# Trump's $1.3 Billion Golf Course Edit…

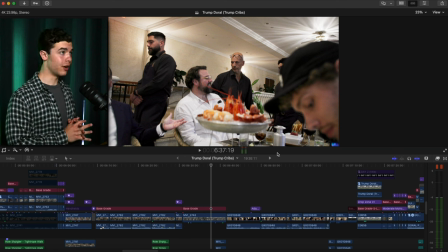(27:49)
And so obviously here it's a little bit more, what's the word? Happier, upbeat type style. You know, they're eating, enjoying the moment. And so I just found some nice music to match that vibe.
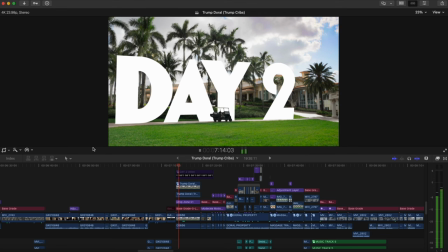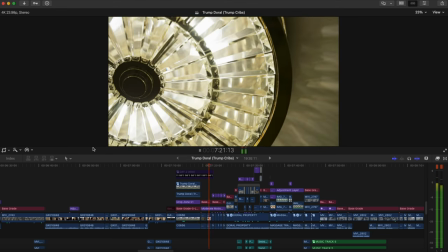Trump Doral is a massive property with some of the offer for everyone, multiple restaurants, meeting rooms, event halls,
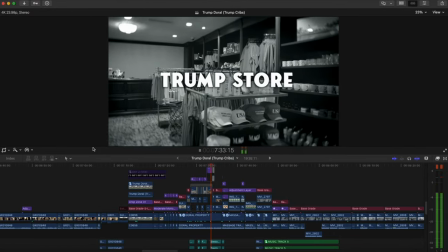(28:26) full gym, a yoga room, Trump store, where you can get all types of knickknacks, stuff for my kids.
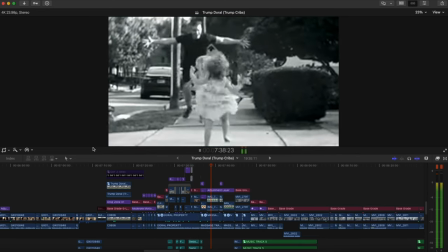(28:31) Speaking of my kids, you get sore as a parent, bending over all the time, lifting up your kids.
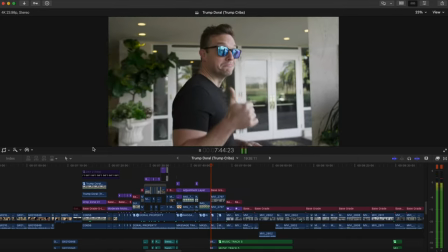(28:37) I needed a massage and thank God the Trump had exactly what I needed. But first, golf cart ride.
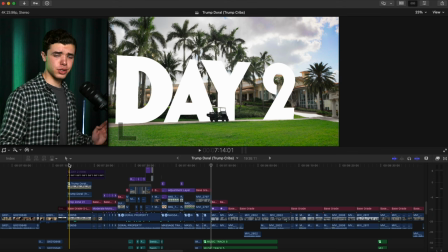(28:44)
So you might be wondering, why are you showing us the day two section. What's so special about that? But it might not be what you're thinking. It's not because this is tracked to the ground and the golf cart is in front of it. It's actually because I want to focus a bit more on the color grading here.
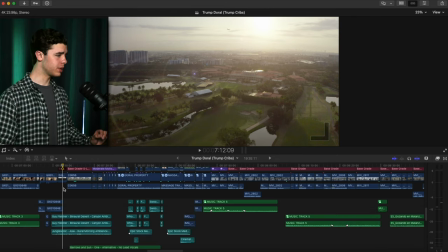(29:04)
Obviously this is graded and you could probably tell there's a lens flare that was added.
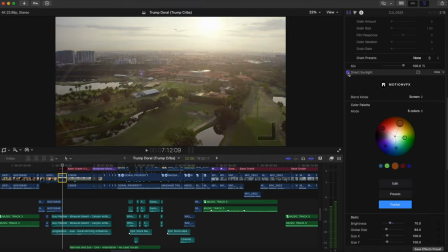(29:09)
And let's check this out. Let's get in depth. Turn off and on the lens flare. Here, let's do a side-by-side here.
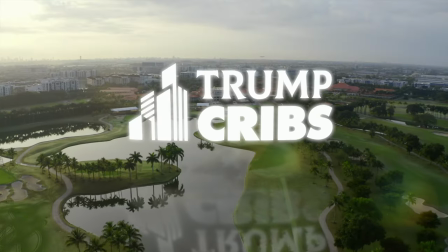(29:18)
So it's different parts of the video. Like earlier on, I added a lot of the drone shots actually, because it has the sun in the shot.
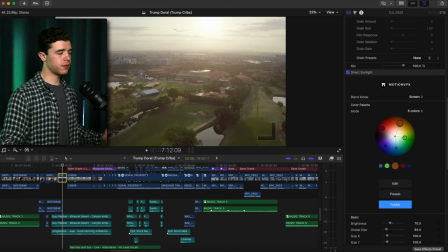(29:26)
And so obviously it's tracked to the sun, and so the flare moves across with it like so.
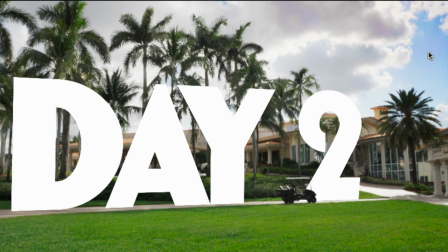(29:32)
And then again, with this here, with the gray, I had to mask this area.
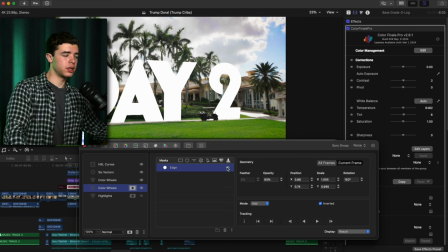(29:38)
You'll notice I had to add a mask to kind of darken the top right because it's a little bit blown out and I wanted more saturation in that area and so I added a mask there that was kind of feathered going across
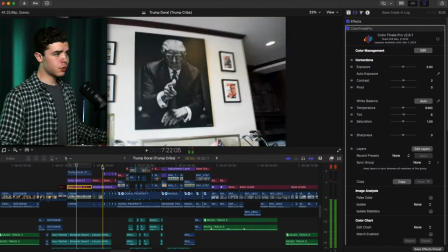(29:55)
and yeah and then we get to this whole section here that's
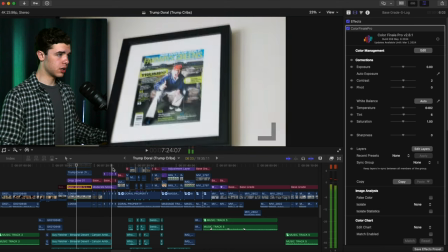(30:00)
really sped up you know classic speed ramps going through.
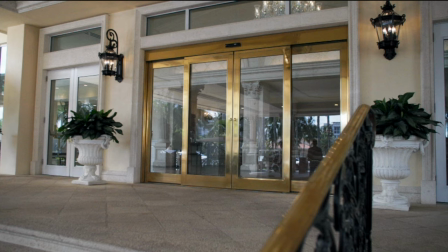(30:06)
And right here,
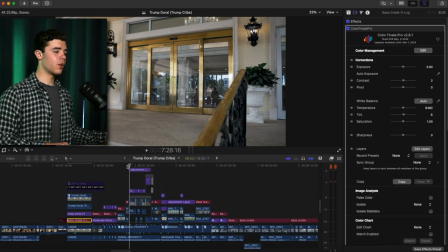(30:07)
you might have noticed an effect here that took place where when he starts talking about everything inside of the building,
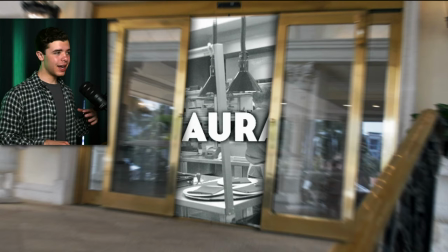(30:15)
it zooms in, rotates, and oh my goodness, the doors, they're opening.
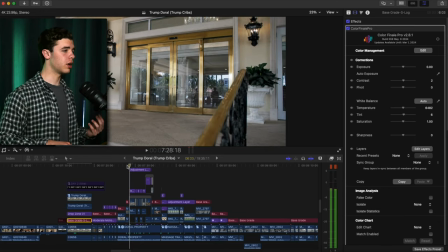(30:23)
So that's an effect that I kind of thought of and I wanted to pull off. And pretty much how that was done is if we go inside this compound clip,
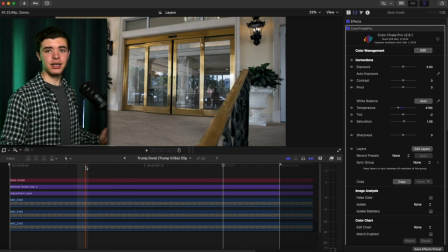(30:31)
you'll see some layers here you got the grade over top everything got some motion blur
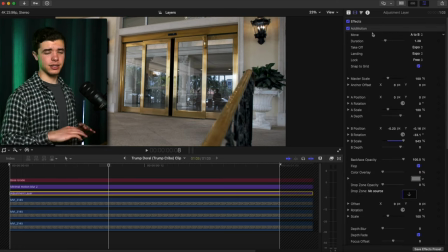(30:38)
a adjustment layer over it that adds that zooming in effect going across you've
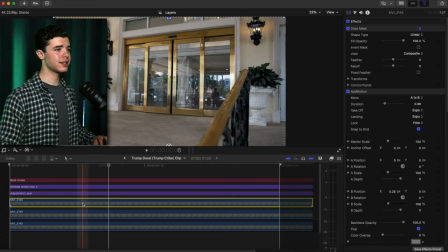(30:44)
got one door which was masked and then you got
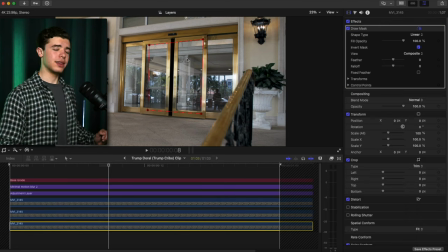(30:49)
the other door that was masked out as well and then you got the background of both doors that were masked out and so the background's black and when you put that into a compound
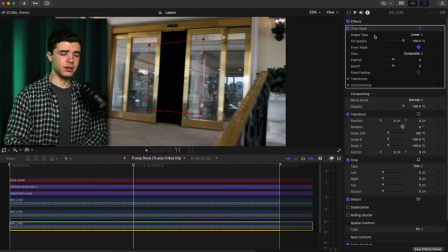(31:00)
clip this right here that is masked and this put that over everything
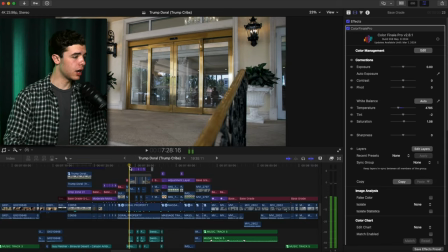(31:06)
that's anything underneath the compound clip will
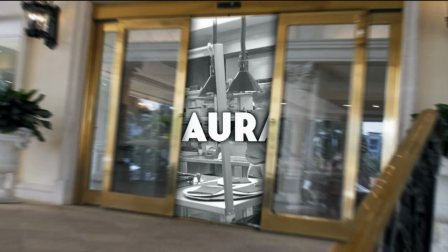(31:11)
be a part of that effect and I added you'll see here drop shadows
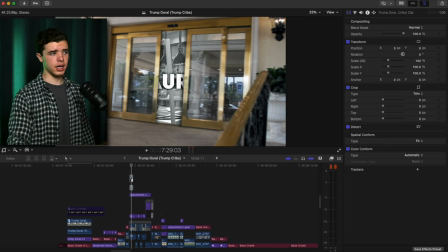(31:16)
behind the doors as well to give it a nice look like it's in front and then here he went through
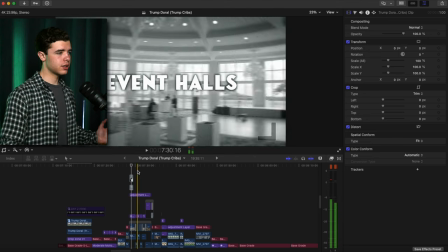(31:22)
everything really quick so I decided to just swipe
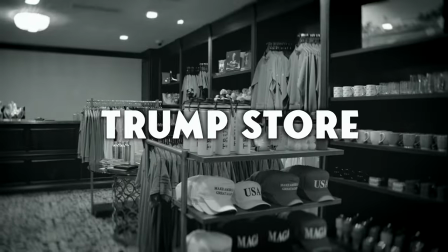(31:26)
transition just going through all the sections moving across because he
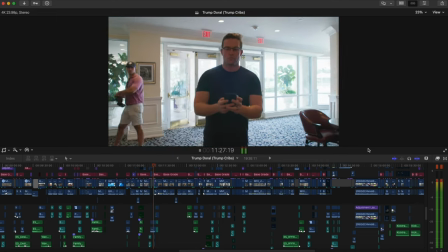(31:32)
goes over it pretty quickly.
I was starving so I texted Mikael if I could get some lunch specifically.
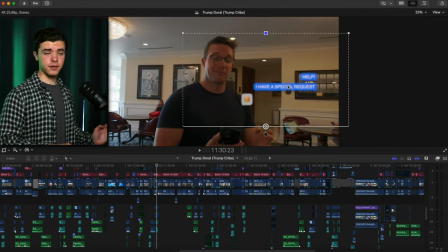(31:39)
Right here you'll notice that it was also in the first Trump Cribs we
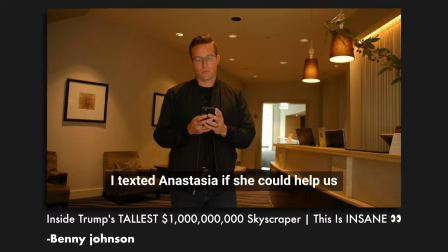(31:45)
had that text effect kind of tracked to the phone and all that.
Pizza I texted Anastasia if she could help us and here she is.
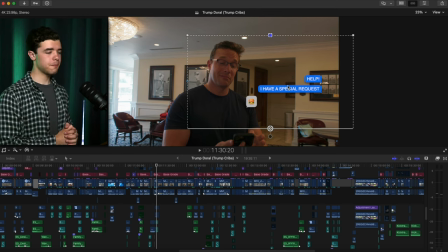(31:53) Anastasia.
So we went ahead and just rolled with that and applied it again here and nothing much to it.
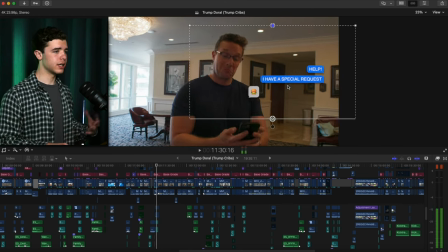(31:59)
It's pretty much just tracked over and you just got the effect like a text message going through and then it fades out with a blur. I added a blur to it as it fades and then sound effects over all of that.
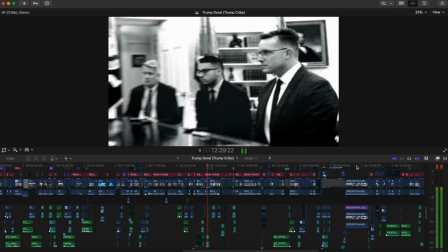(32:12) I was inside of the Oval Office interviewing the president and I saw him hit the button.
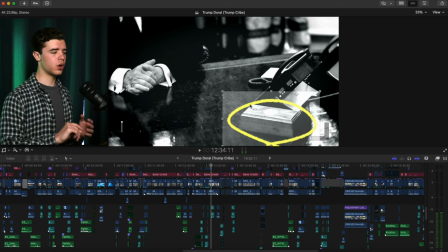(32:18) I saw it myself.
This little brush over effects drawing type of thing you're gonna see it more later on in the
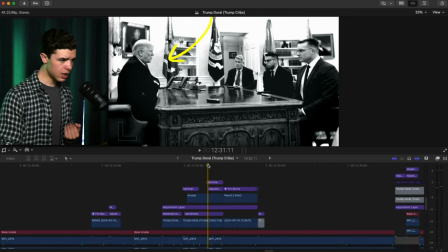(32:27)
video if you're a Final Cut user there's a plug-in that you can get called arrows
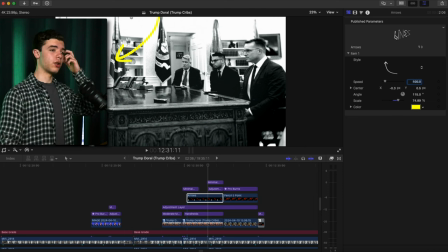(32:35)
or lines I guess but there are arrows inside of the plug-in and that's how you can achieve this nice and efficiently you could achieve it in other ways but this was a more efficient and you know get the edit done quicker and have that animation and it just is very convenient to
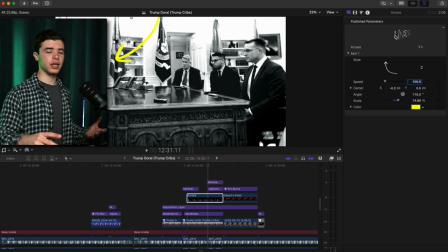(32:54)
be able to put that together with this. Same thing with the circling and all that was through this effect. Okay, so now we're gonna get into one of the funniest parts of the, maybe the funniest part of the whole video that was a lot of fun to create and there there's some effects in here that might be you
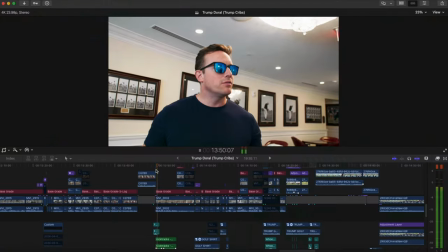(33:22)
might be interested in seeing you know boys we've seen a lot but we
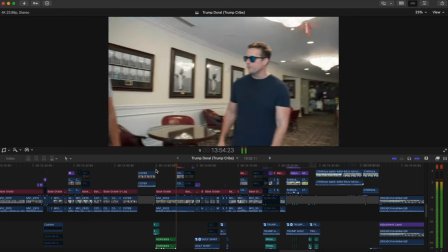(33:26) haven't seen the actual golf course is anything here golf definitely not
so I was waiting the whole time I wanted to use this track and I waited the whole time I was just thinking like you know when should I use this track I you know I like the track a lot it's more fun I actually thought of using this at the start of the
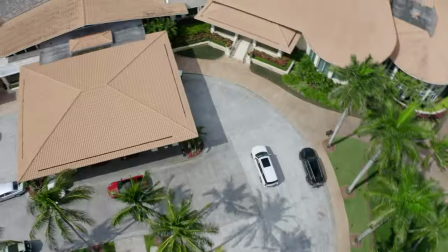(33:52)
video when they were pulling up to the actual building but I decided not to and so I went ahead and used it
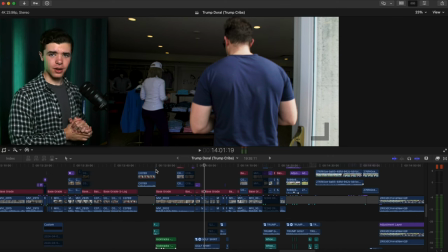(34:03)
here and it actually works pretty well when it comes to the way this is built out and and the energy behind this I don't any golfing clothes,
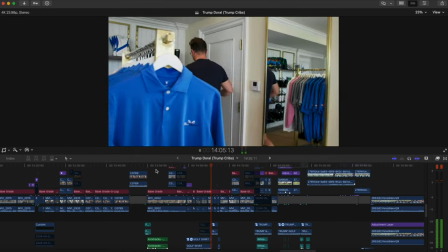(34:13) don't look particularly good in pastels, but the Trump Club shop got me. All right.
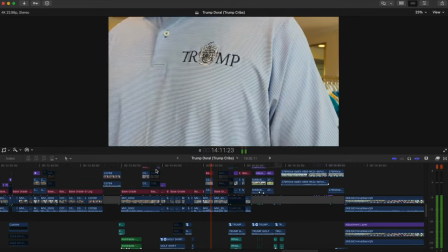(34:20) You look good. This is so weird not seeing a black team shirt. Very comfortable shirt. I like the vibe.
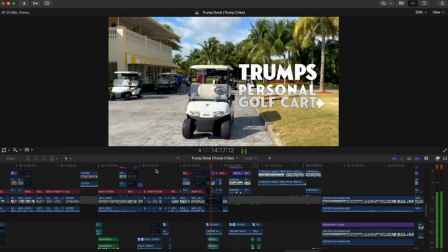(34:25) Very comfy. We get to ride in Donald Trump's personal golf cart with his golf clubs.
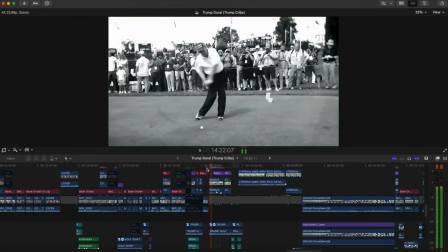(34:31) These are the Trump clubs. Golf is a sincere passion for the president.
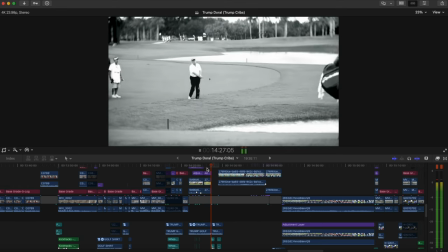(34:35) Donald Trump owns multiple golf courses around the world and is a champion golfer himself.
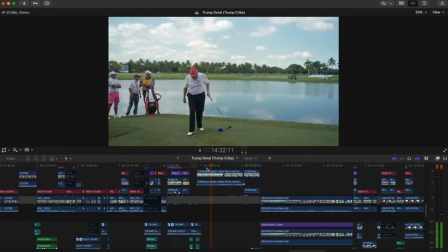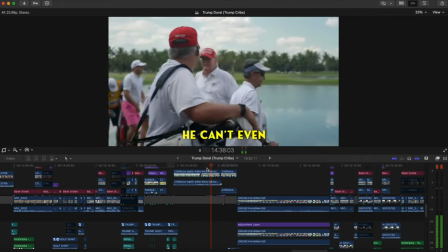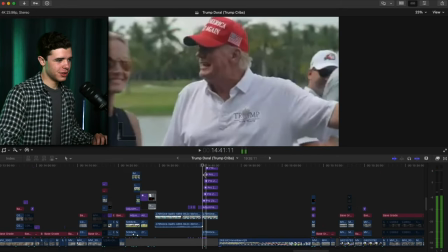(34:51)
The one thing we're so again in this whole section you got all these the zooms and stuff
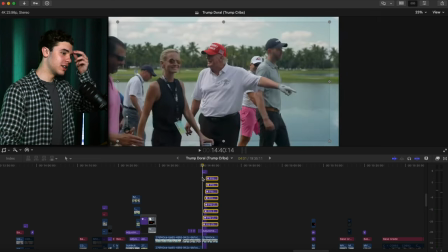(34:58)
requested the horn and requested by Benny but
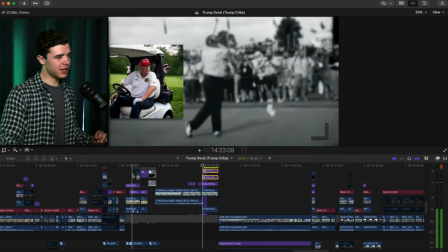(35:05)
you've got all of these moving into this section again
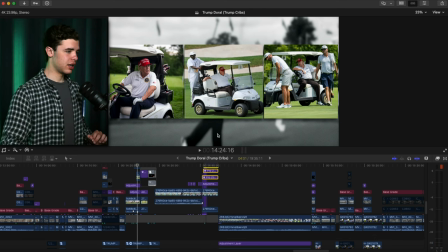(35:12)
has that same style behind it connecting it throughout the rest of the video but you've already got some
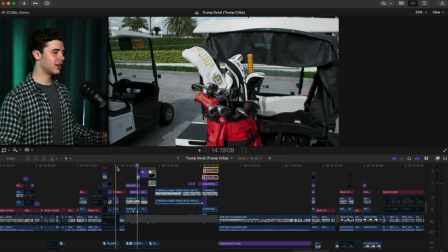(35:19)
jokes and stuff going on here and and very quickly it's established what we're about to get into and yeah let's go ahead and move forward here I've had to do this You can play all that from your iPad?
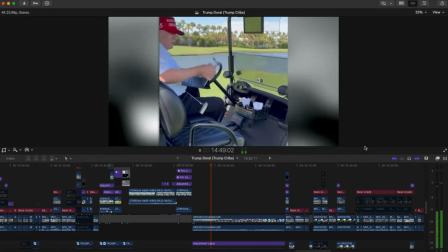(35:35) It's great, isn't it? That's awesome. It's from Answell with Pavarotti. You ever hear this one?
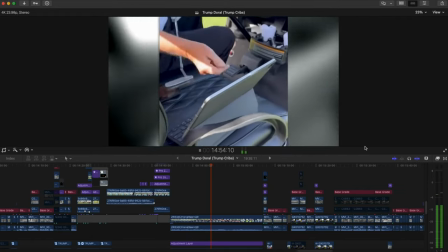(35:40) No sir. Where Pavarotti walks out to James Grandscots in London. And that's all on your iPad?
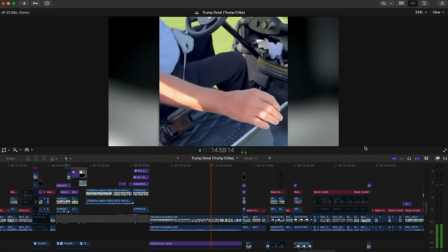(35:45) What do you hear this? Yeah. Pretty cool, right? Very cool. Well!